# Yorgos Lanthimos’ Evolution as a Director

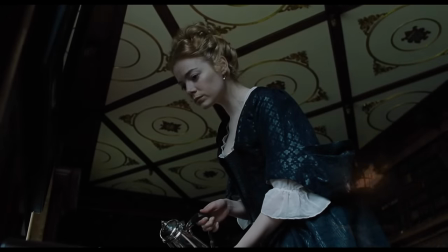492s
With Emma Stone, the first shot we took with her, basically was the camera's on the floor looking up at her and she's making a cup of tea.
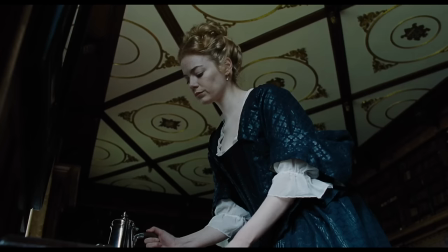498s
And I remember we were like trying to get in the corner to get the camera right. And I'm trying to understand, you know, what they're creating, you know, what story they're trying to tell through that shot, which is so much fun for me because I love that side of filmmaking.
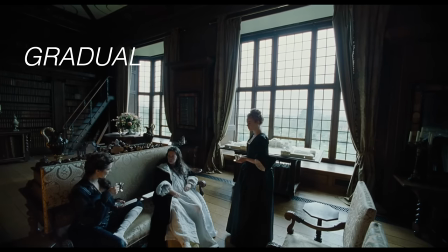512s
And this way of filmmaking can be seen as a gradual progression of his style.
Abigail, hand me that cup.
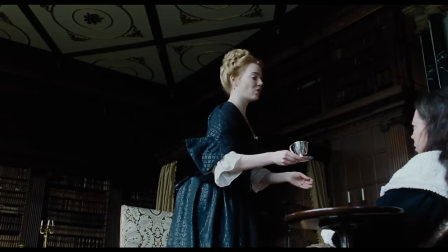517s Do not. I'm sorry, I do not know what to do.
Starting with his 2005 feature, Kinetta, Lanthimos began building a cinematic language that informed his filmmaking process. It was quite liberating when I made my first film, Kinetta, which was exactly like that.
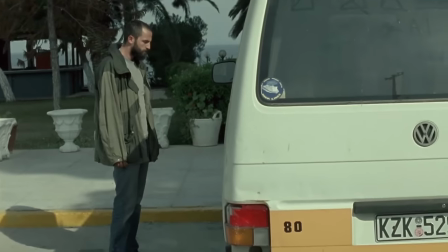532s
We're like five people, you know, 16 millimeter camera, no lights, no makeup, no hair, no nothing, just three actors.
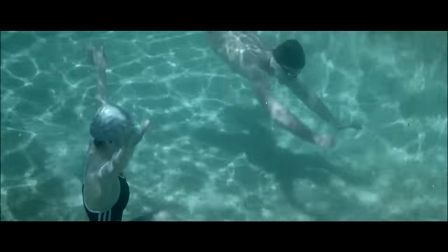543s
And we started filming. And a lot of his earlier filmmaking choices came down to what he had available to him.
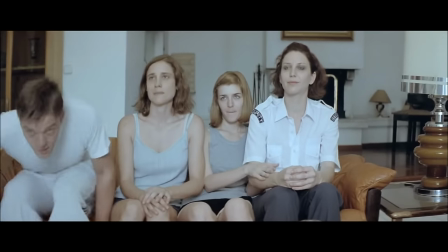548s
While Dogtooth's minimal cast and locations allowed for a more formal style of shooting, his 2011 film Alps presented him with some practical challenges.
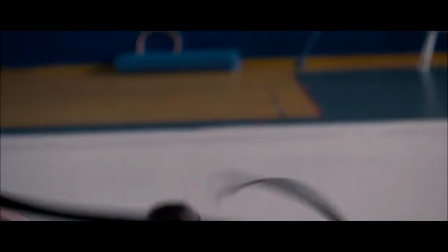559s
With this film, we basically had nothing because we couldn't really choose locations,
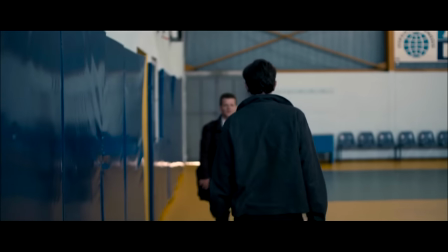564s
or we couldn't really have props to make them up and... You know, it involved many more characters, many more locations.
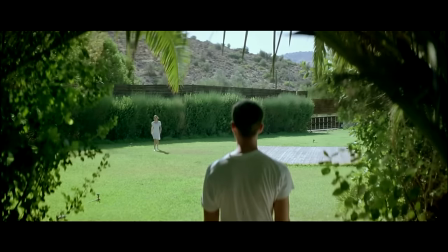573s
Also, having made Dogtooth, which kind of looked more, you know, beautiful in a way and bright and colorful,
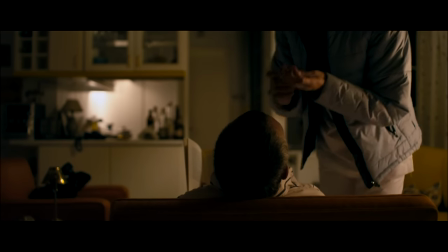582s
I felt that these films should feel dirtier and darker somehow. So when I met with the DOP, I said, okay, we have no lights. We have this camera and these lenses. And... you know, we have to do what we're going to do with this.
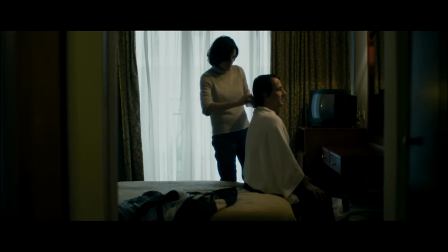600s
So we let everything really bare. So that was a major decision.
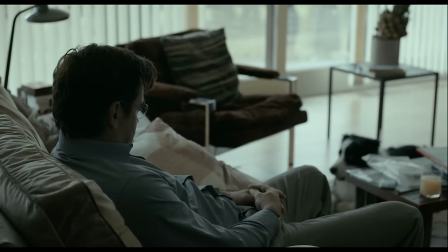605s
In Lanthimos's 2015 film, The Lobster, he continued to build off some of the stylistic preferences he had begun to develop.
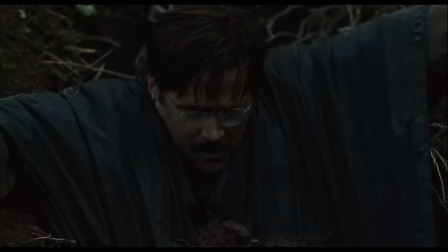612s
We kept the camera either lower than the actor's eyes or higher than the actor's eyes, and we used quite a few long lenses.
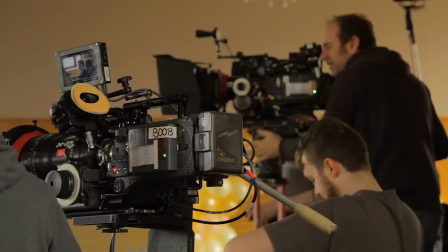621s
Thimios is really extraordinary at bouncing light and diffusing it and making sure it looks stunning. In fact, Yorgos said to me that he told the producers he didn't want any lights. They didn't believe him, so there was a truck of lights there for a week.
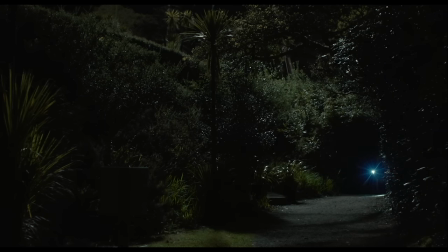633s
However, this film also marked a number of firsts for him.
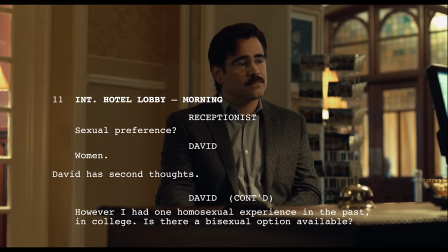636s
It was his first film shot outside of Greece, his first English language film, his first film to include non-diegetic score,
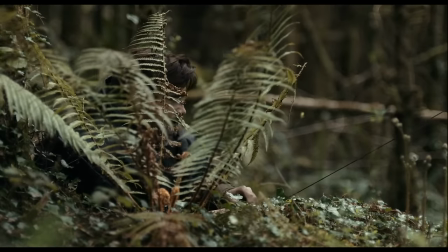643s
and his first collaboration with sound designer Johnny Byrne, a partnership that has continued on every film since.
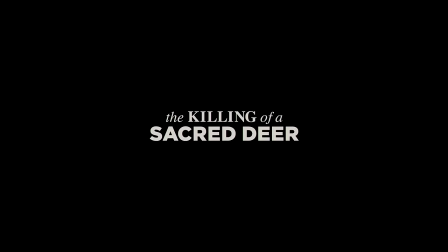649s It's exactly what you think. Just like you killed a member of my family, now you gotta kill a member of your family to balance things out, understand?
The killing of a sacred deer marked an evolution of Lanthimos and Byrne's prior collaborative work on The Lobster.
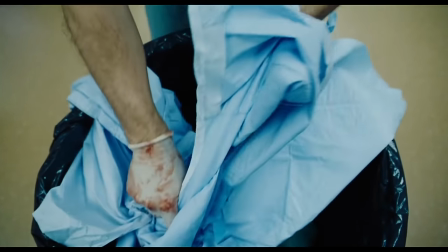661s
Here, Byrne's sonic landscape goes a long way in setting the tone of the film, specifically in the way sound and music coalesce.
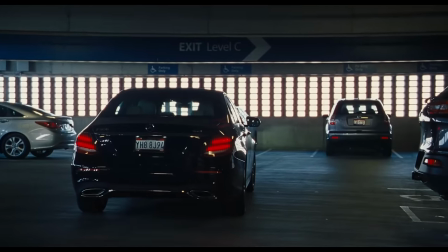670s
Score is seamlessly melded with the film's abrasive soundscape, creating a sonic dissonance where we hear the dread long before any horrors are witnessed on screen.
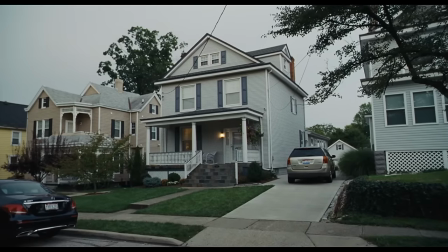679s Did you come by the hospital today? No.
Here, Johnny Byrne's sound design is almost the sonic equivalent of Lanthimos' slow push-ins,
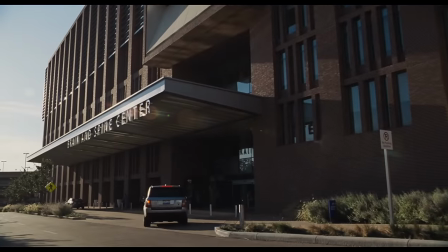687s
building undertones of an ease that only aid in underscoring the eerie atmosphere of the film.
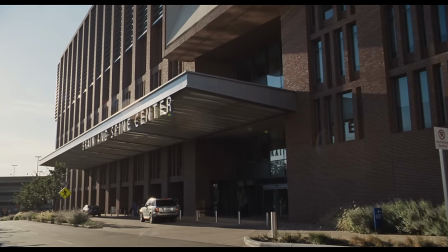692s Do you know where you are right now? I'm at the hospital, in the neurology department.
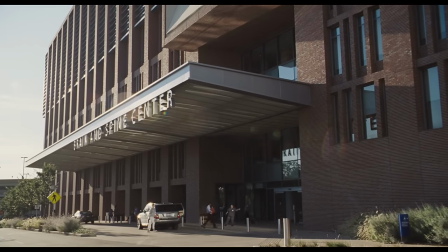698s
However, the killing of a sacred deer not only marked an evolution in Lanthimos' use of sound design, but also in the way he was shooting his films.
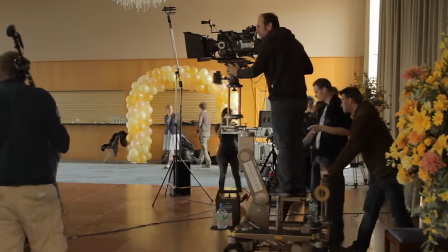704s
Where The Lobster utilized more distant camera work on longer lenses, in The Killing of a Sacred Deer,
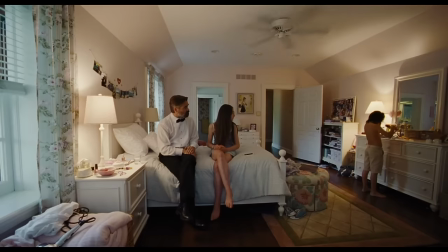710s
you can see how Lanthimos has begun to experiment with wide-angle lenses, camera movement, and camera angles.
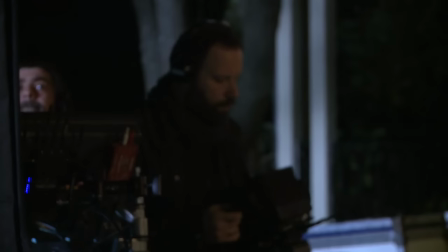715s
For this film, he relied on a range of ultra-wide-angle lenses for super-wide shots,
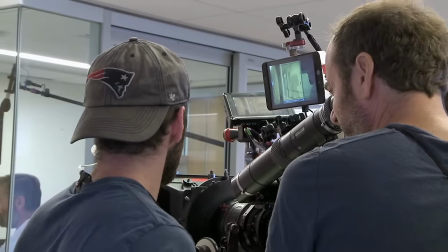720s
while longer focal-length lenses were used for scenes featuring super-intimate close-ups on facial features.
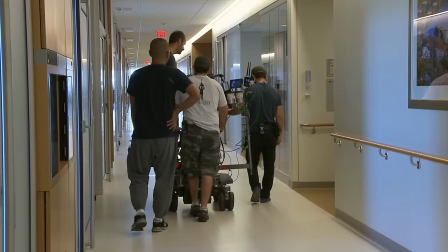726s
Integrating camera movement into the film also contributed to the creepy nature of the imagery.